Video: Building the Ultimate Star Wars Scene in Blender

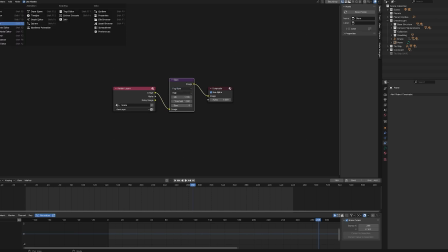Played with some of these settings, made the size bigger, and yeah, it ended up coming out pretty cool.
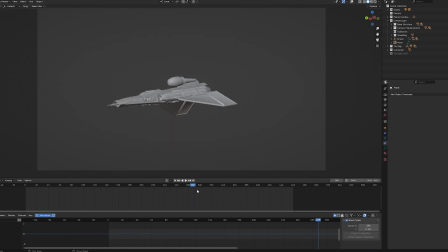And you can kind of see, in each frame it kind of looks good. And that Star Destroyer model really made it.
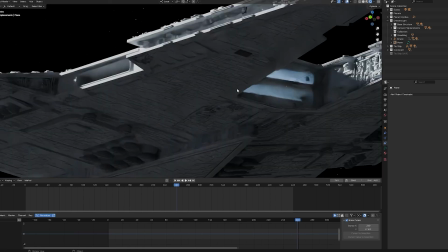Only had to add some lamps to it, just as you can see right up there. So the dock had like a little bit of light emitting from it.
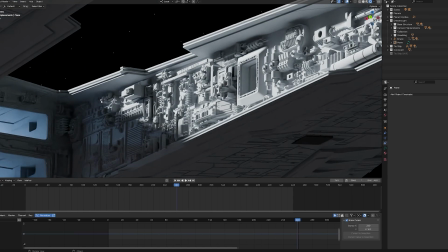But yeah, the detail in this model, I mean, the amount of time this would have taken me to do personally kind of wouldn't have been worth it,
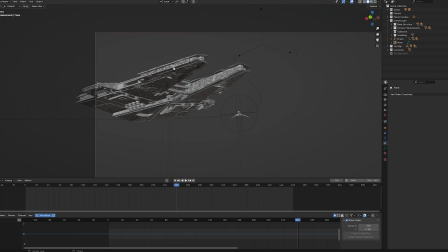considering how many other shots I had to get done. And I wanted to get this out as soon as I could to everyone.
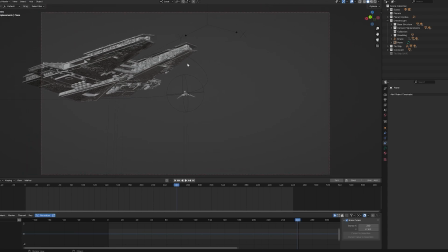It's been already 2 months since I posted last, so I definitely wanted to get this out there,
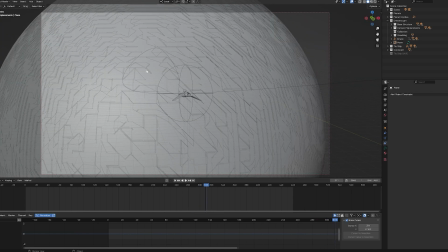and I knew sourcing some assets would really help, like the Coruscant model, the stars in the background,
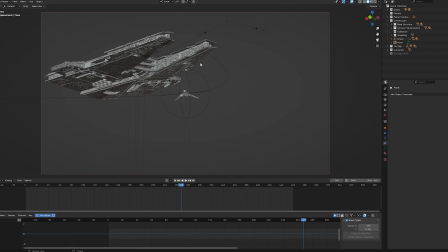the Star Destroyer here and there. Sourcing assets was a good thing. But switching over to the next few shots, there was a lot more custom building.
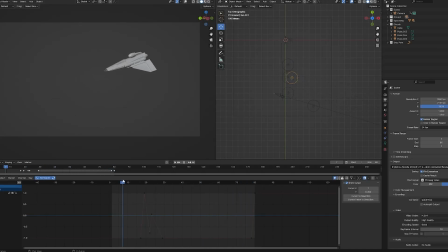Okay, so this was my next shot I created in the animation, just to follow up after the first shot. And at first glance, it's a very simple scene. Just a couple lamps, a big cube with a volume shader on it, and the spaceship on a very simple curve, basically a straight line.
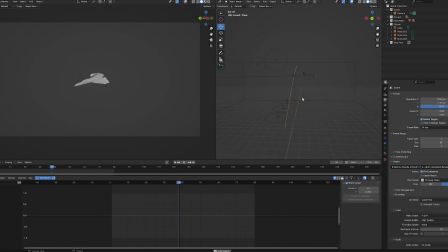Yeah, I added a little bit of rotation, had the camera slowly kind of, I don't know if that's a zoom or a dolly. Or a truck, yeah, dolly out. Okay, yeah, so it's a dolly out, and it just kind of created this effect that the ship was flying towards something away from camera, and also, but I mean, obviously in the viewport it looks very, very simple.
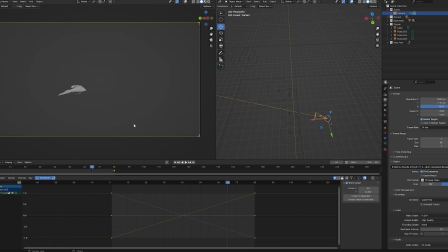Oh, it's probably gonna freak out. Okay, but in the rendered view, you can see it's a totally different story. So now the area lights, which are orange, the lights over here, I believe, are lightning, and then this is our moonlight. So.
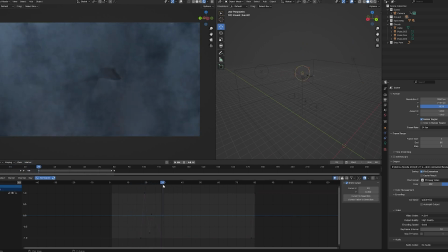Oh yeah, and these are also animated so that there's sort of a lightning effect, as you can see. So yeah, this shot just ended up coming out really cool. I was really happy with the results. But the hardest part, honestly, was setting up this cloud material.
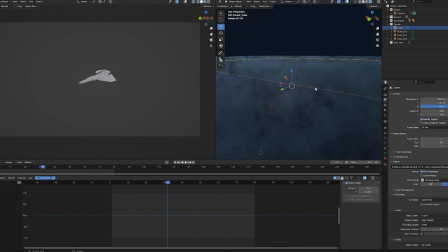As you can see, the clouds aren't 2D images or anything like that. It's straight up some 3D clouds. Looks really cool from out here. But yeah, so when you go in them, there's kind of like this depth, and you can feel the motion, you know.
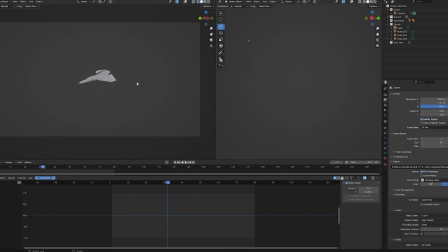And that's kind of the result I ended up feeling like I was able to get. Again, just a simple shot, but this one actually took a lot longer than the first shot, so, you know, not much to cover here, but yeah, it was a pretty good shot to work on.
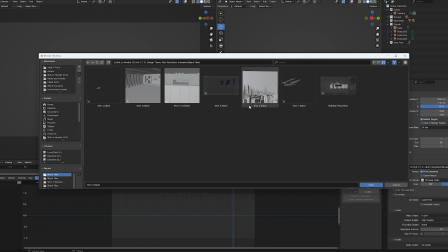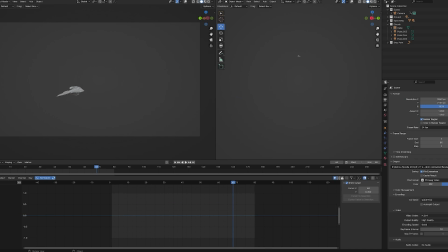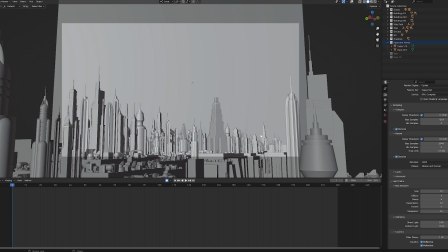But now this shot. Now this one was a headache and a nightmare, and as you can see, I have a ton of collections over here, just a ton of stuff going on. This one took by far the longest. It was a headache, but I'm happy with the results.
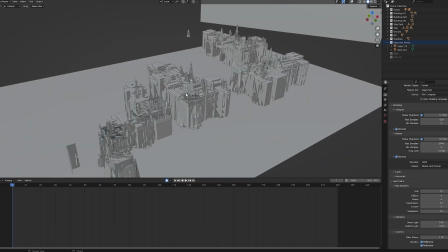As you can see, it's very dense. My computer's lagging a little bit. I basically just started by modeling a bunch of these buildings over here.
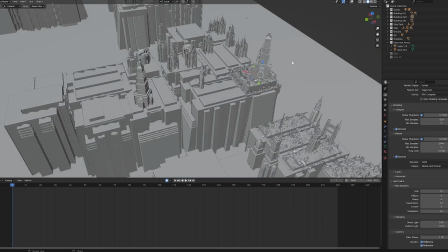Also on my Patreon is a building pack, so you can actually go and download these if you want, and you know, use them in your own scenes.
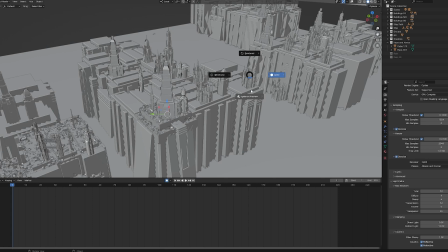I made all these models. Oh, and I went to material preview, and you're gonna see how just dense this scene is.
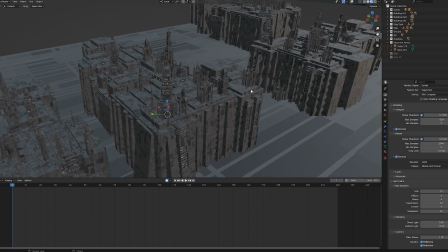I had to do it in different layers. I had some rain that I generated using a particle system.
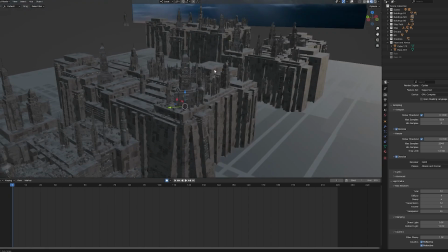I'll show that in a second, but yeah, just all these different buildings. And then I also created these platforms below.
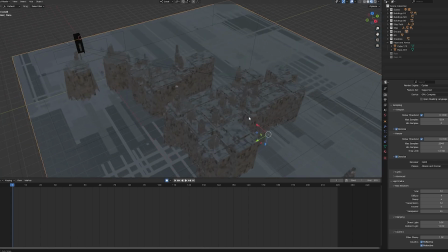This down here is just a giant plane with like the really low res texture, because you can't see it, but I just wanted to make sure it was reflecting the right thing.
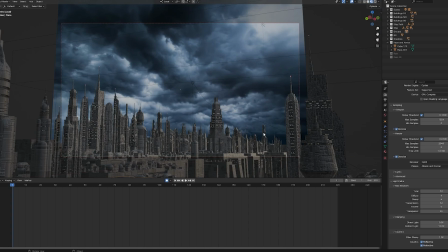And as you can see, it's pretty dense.
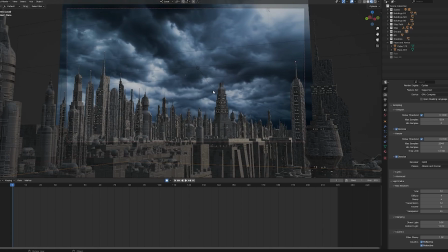I mean, when you look back and kind of look at how the sort of layering goes, and that's kind of how I think about it in like layers, almost like a puppet show or something.
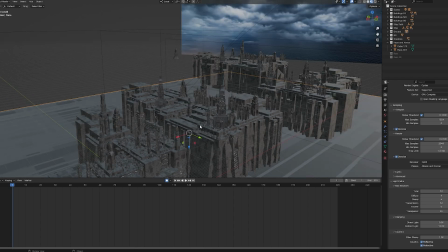It's kind of, you know, just building from background to foreground, and kind of ignoring everything outside of that.